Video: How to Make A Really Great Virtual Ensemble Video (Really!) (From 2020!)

For instance, like I said before, HD 1080p. You can make them smaller and that does have some advantages. The larger the resolution or frame size and frames per second rate, the larger the file will be when you have to upload it. So you really want to solve for having really good quality and a file size that's not too big. For most of the projects that we ask you to do, generally, we can handle file sizes at those rates, HD 1080p. So try to get as close to that as you can. The videos we do are not all that long. And so that means that once it's uploaded, it might take a little bit of time, but it'll look really, really great.
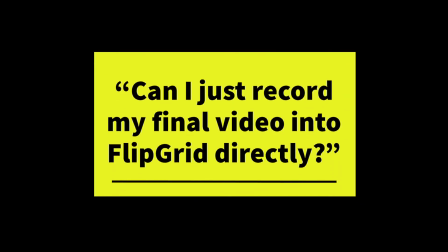When you're recording, you want to make sure you're recording your video directly into your camera app on your phone. Don't record it into Flipgrid or into any other software that you use, because if that software crashes, you may lose your performance. It's really important to make sure you get your best take and you can keep it. You can usually upload it to one of those services after you're done, but make sure that you record it into your camera app first. That way it's saved on your phone in case anything happens.
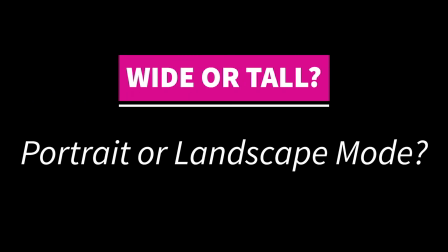All right, the next thing that we need to talk about is framing. Framing is when you set up a video shot to make sure that you are the center of attention. Now, when you set up your video, you want to make sure that everyone who's watching can see you and most of your instrument while you're playing. It's not always important for them to see the entire thing just where most of the action happens. For instance, when I play the clarinet, my clarinet's long.
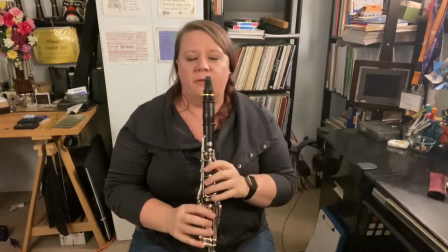854s
It goes from top to bottom this way. If I sit this way, that's not too bad. If your band director or someone has told you to record in landscape mode, that's fine. Frame yourself this way so that we can see you playing. One thing not to do though, don't film yourself playing too close.
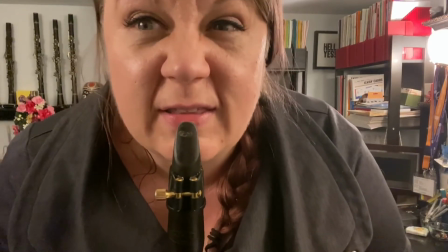875s
Look at this.
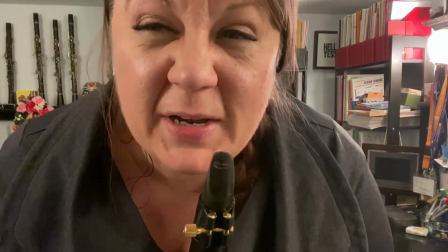880s
You can only see the very top of my instrument. It's not super interesting unless you want to watch what my face does while I'm playing in just that.
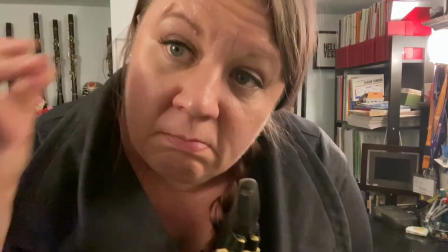886s
Sometimes that's good. Sometimes, though, not the best idea. For most instruments, filming in landscape mode makes the most sense.
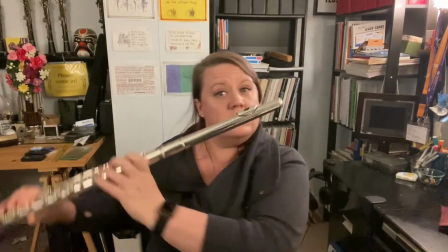895s
For instance, flute.
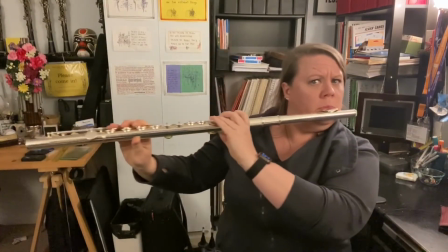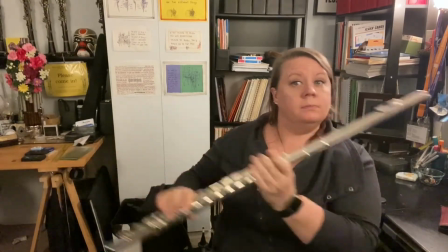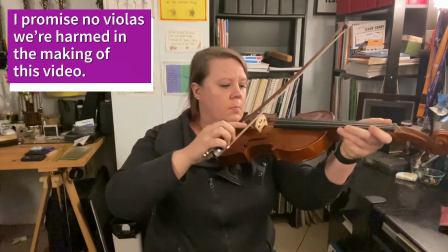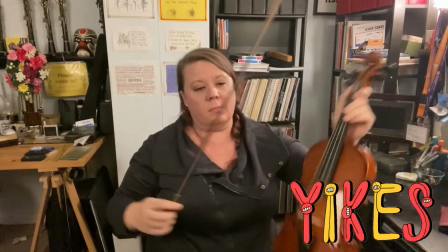For other instruments, sometimes it makes more sense to record in portrait mode. mode. That way we get to see all of the action. Now some of you are probably wondering how to change your phone from portrait to landscape mode. It couldn't be easier if you have a phone usually. All you have to do is take your phone and turn it to the side.
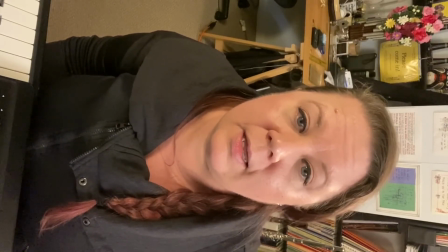940s
Now if like this happening right now, your video is showing in your video editor or in your camera roll as sideways, that's still okay.
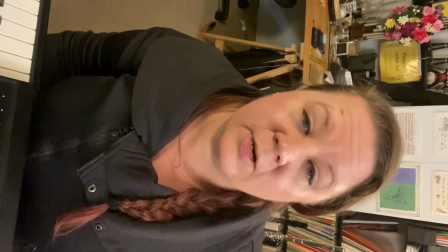950s
Once you send the video to the video editors, we can usually turn it right side up. One way to fix that is that on some phones, there's something called an orientation lock.
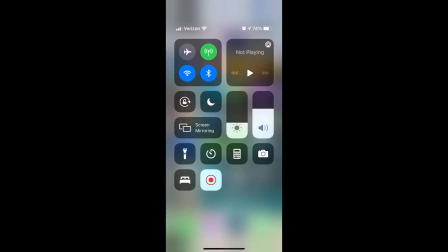963s
On the iPhone, it's really easy to turn the orientation lock on and off. If you swipe down from the top right corner, you'll see a lock with a circular arrow around it. If you tap it, it will turn the orientation lock on or off, allowing you to turn your phone and your camera sideways. Usually whatever orientation you start your video in is the way it will continue for the rest of the recording. If this happens and your orientation is stuck one way or the other, don't worry about it too much. Make sure all of the elements that we talked about otherwise are in place.